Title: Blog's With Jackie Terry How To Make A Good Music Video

What's going on everybody? I'm videographer, film director, video editor Jackie Terry and what I want to show you in this video is this project I'm working on.
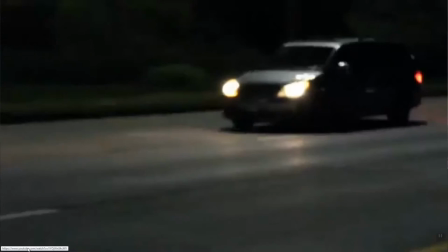21s
It's actually a music video. I just finished it actually and it came out really really good.
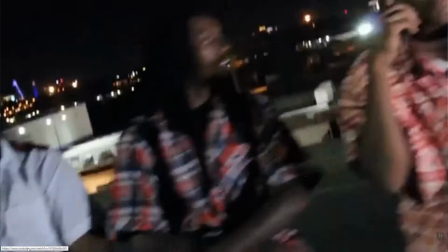27s
A lot of good scenes, a lot of good storytelling elements. right now what I'm using to
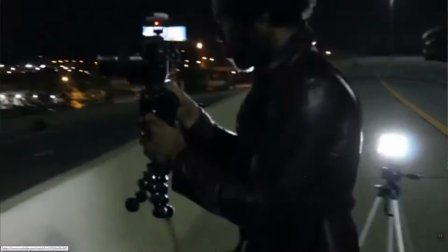33s
edit this video is a Adobe Premiere Pro it's just a advanced up from Adobe Premiere elements I use both I normally use Premiere Pro if I want to give the video a more cinematic movie type of
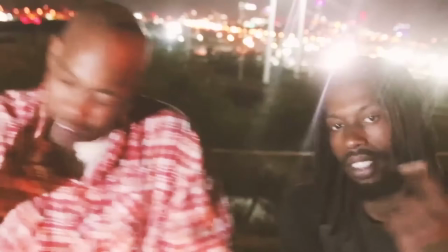50s
feel I use Premiere Pro and I do a little bit of color grading
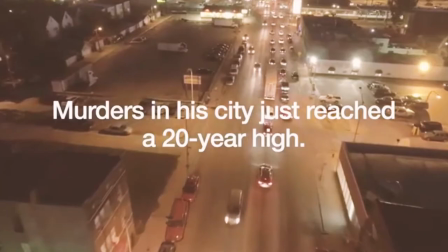55s
which makes the video look highly professional and I want
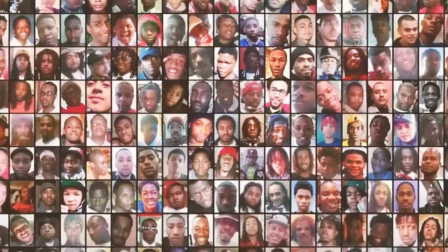60s
and what I want to show you in this video it's just the difference between normal
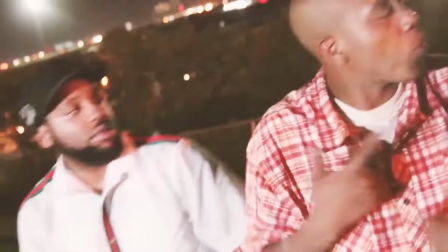66s
footage and when you actually color coordinate it so going to go ahead and press play on this video and you will see the actual video play but also in a picture-in-picture above you will see the actual raw footage of the video and I'll let you guys decide what looks better and hey I suggest color grading for all your videos whether it be weddings any music
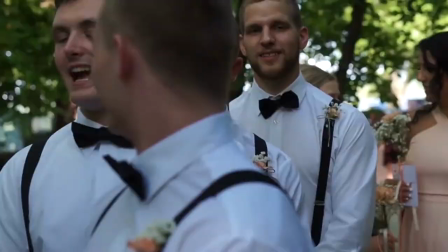90s
video or even acting movies that you might shoot go ahead and just color grade it it's just gonna add a little bit more of a
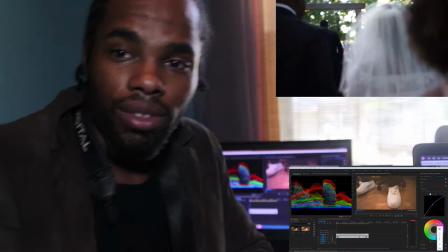98s
highly professional look so you can color grade real easy off of Adobe Premiere Pro so
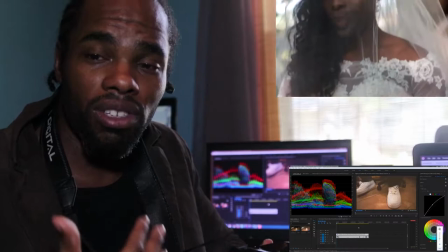106s
let's get right to it i'm going to go ahead and press play on the video once again all my music videos if you want to book me go ahead and
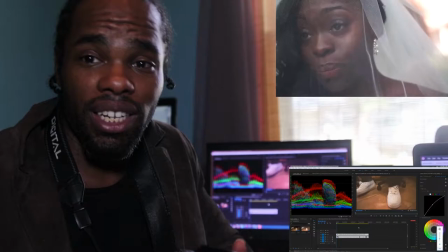115s
just contact me on my facebook youtube instagram we'll set up an appointment we'll get you locked in once again these videos um they
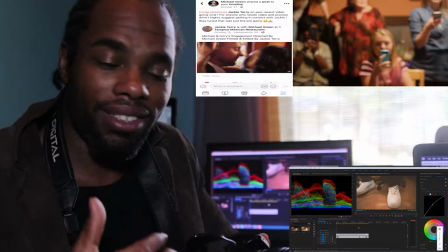123s
do numbers um they are highly successful for my clients and my clients
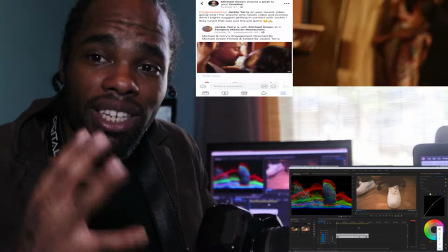128s
use these videos to their advantage to get even more recognition around
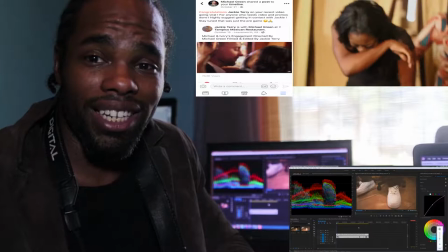134s
city so these videos are hey man they're highly valuable they're highly entertaining
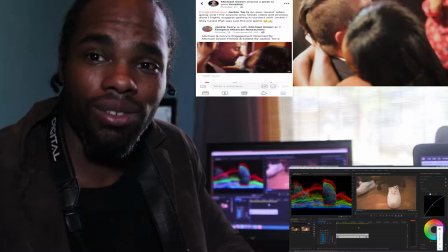139s
and once again i enjoy making this is something i love to do so when you love
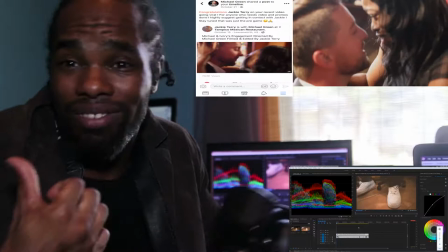145s
to do it it's going to show in your work uh your work doesn't talking for you you don't even have to talk
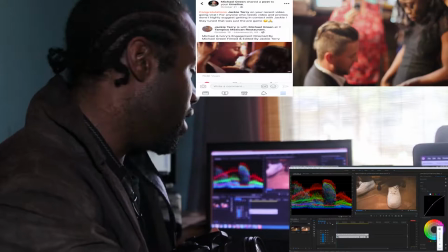150s
just press play on the video and your work does it so once again let's check this video out once
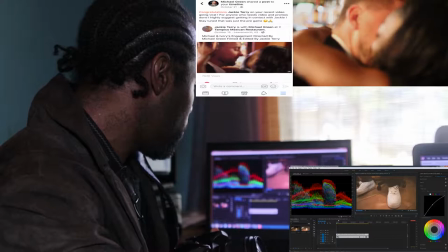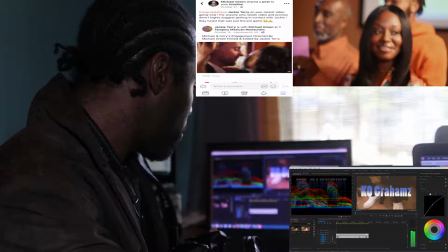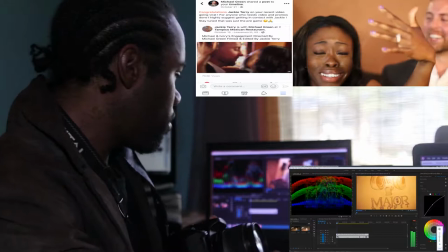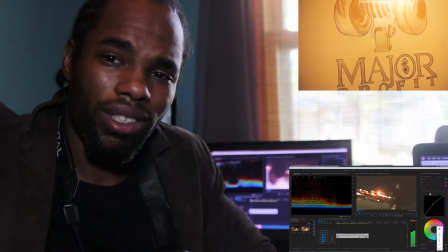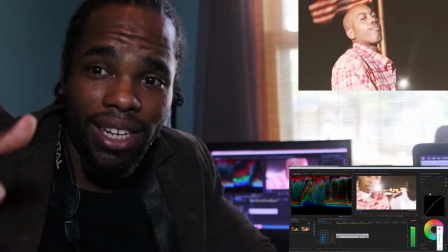179s
again you know really really good song really good storytelling and more than anything
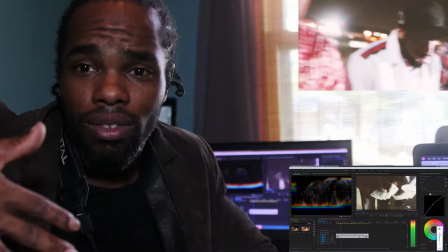190s
and as you see Counting the Money and when I'm shooting these videos
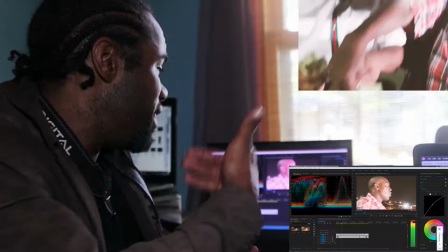197s
I always like to pick locations that nobody's going to like
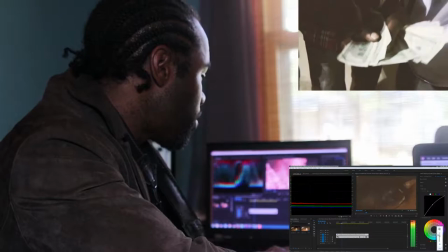202s
this scene right here is actually near the freeway so
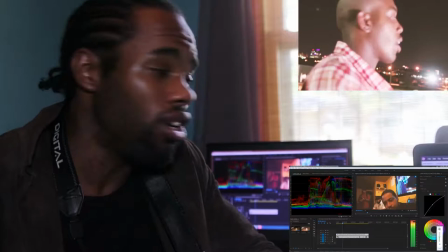209s
near the freeway on the intersection you're going to see the entire city so I thought it was just a very
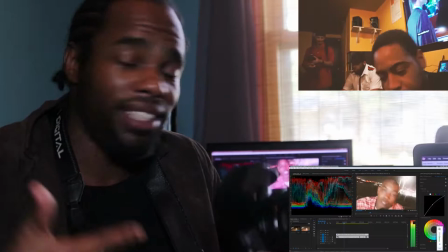216s
unique scene to shoot at because now you can see the whole skyline.
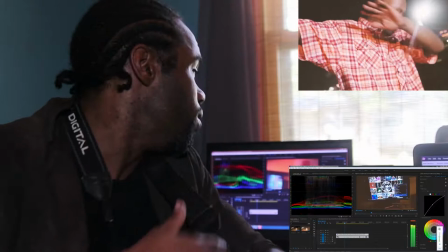222s
It just adds a little bit more storytelling to the video. Once again,
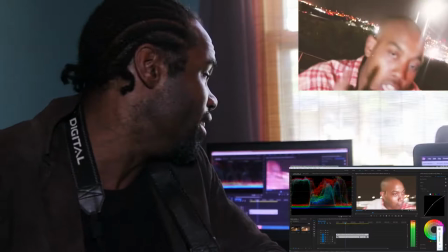226s
I always like to shoot different scenes so there's transitions that switch to the studio and to the outside area.
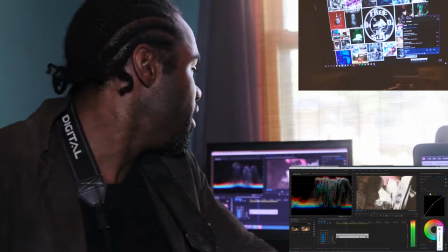235s
So once again, you have the freeway setting and you have another location that you can see the skyline as well.